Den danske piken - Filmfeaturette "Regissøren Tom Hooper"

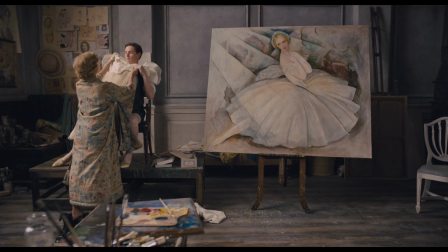(0:07)
The Danish Girl came about because I read this script and fell in love with Lili Elba's story.
Hello there.
Lili was a transgender pioneer in the 1920s.
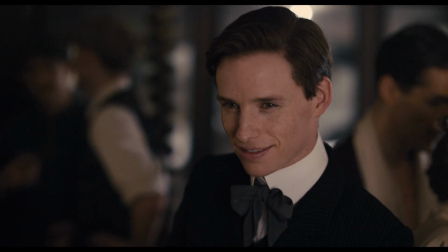(0:17)
She was living for many years as a man as Ina Wiener,
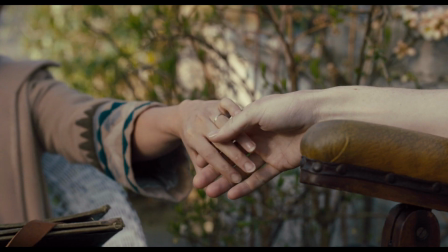(0:21)
and the film follows this incredible marriage which created this sort of amazing loving space in which this transition was possible.
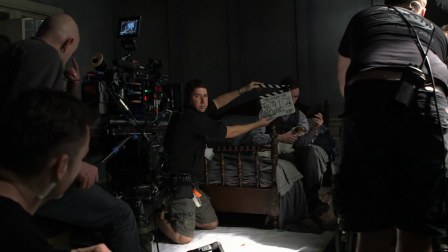(0:28) Roll cameras, please.
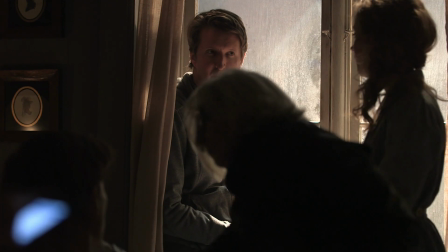(0:31)
We knew when we went to Tom that he could really get at a story that is about love,
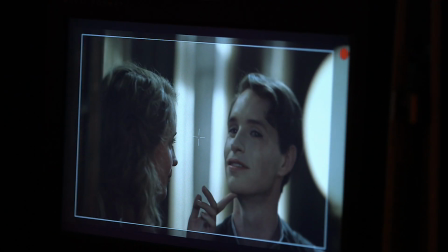(0:37)
a story that is about transcendence of love beyond gender.
Background action!
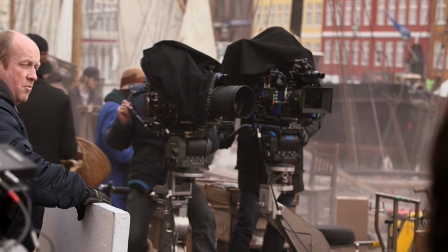(0:43)
And he's such a great director visually. He shot the world of this film so beautifully. I felt the aesthetic of beauty was kind of central to the way these artists saw the world.
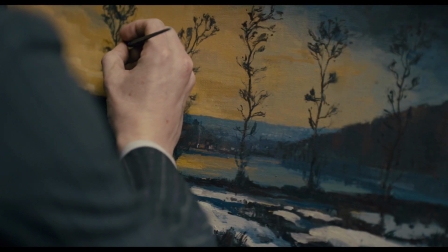(0:58)
Einar was fascinated by the beauty of landscape.
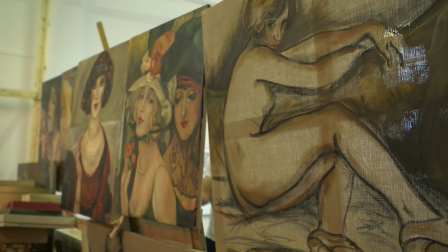(1:02)
Gerda was very driven by female beauty and the capturing of beauty on the canvas, so I kind of wanted to honour that in the way that I went about it.
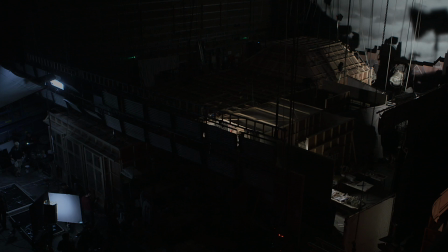(1:10)
I got very inspired by the paintings of Hammershoy, who's a wonderful Danish artist. So he decided to build a replica of Hammershoy's apartment based on the paintings.
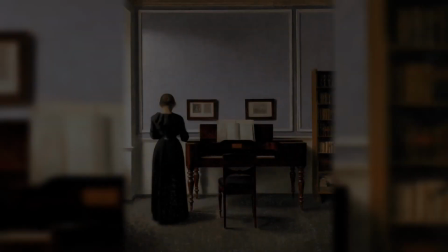(1:21)
I threw Danny Cohen the challenge of lighting the film and the style of these wonderful paintings and try to capture this incredible softness of the light you get in these long,
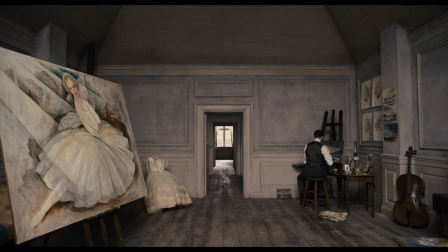(1:30)
extended summer evenings in the north. And it has that very Danish, sort of grey-blue, muted colour scheme.
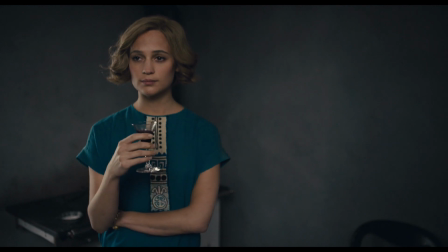(1:38)
And I liked seeing Lily in this rather bare colour palette, where you can kind of imagine why she needs to escape this rather austere world. The extraordinary thing with Tom is he has such a minute knowledge of every single piece of information.
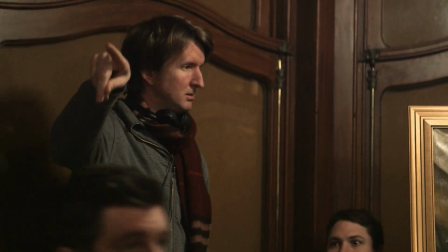(1:54)
There is a rigor to the way he works, and yet he relies entirely on instincts.
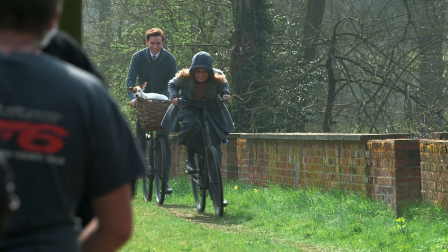(1:59)
It's all about how it feels and how it plays. He's so alive. He sees everything. He has an attention for everything, and his attention comes from passion, and passion is a form of love.
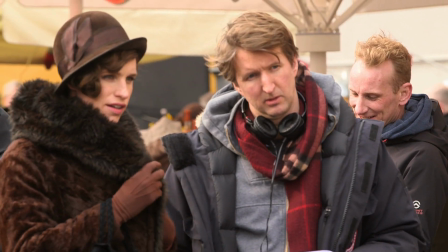(2:11)
Tom has that emotional intelligence to treat a subject in their journey with the biggest delicacy and sensitivity.
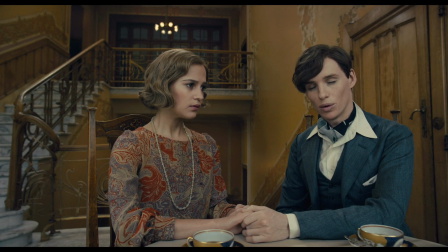(2:18) The fact is, I believe that I'm a woman. And I believe it, too.
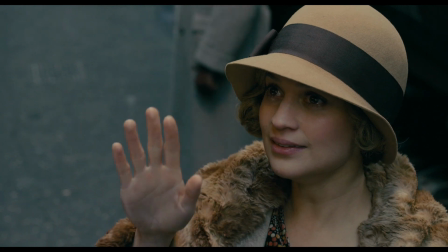(2:26)
We live in quite a cynical time and there's something rather beautiful going back to this story in the 20s and see this kind of love that's so unbelievably giving.
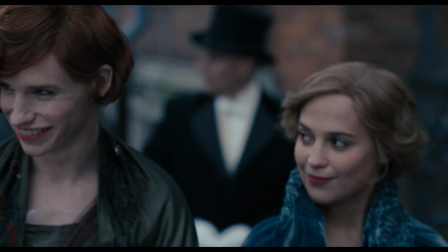(2:34)
And that love is the great kind of force in this incredibly moving story.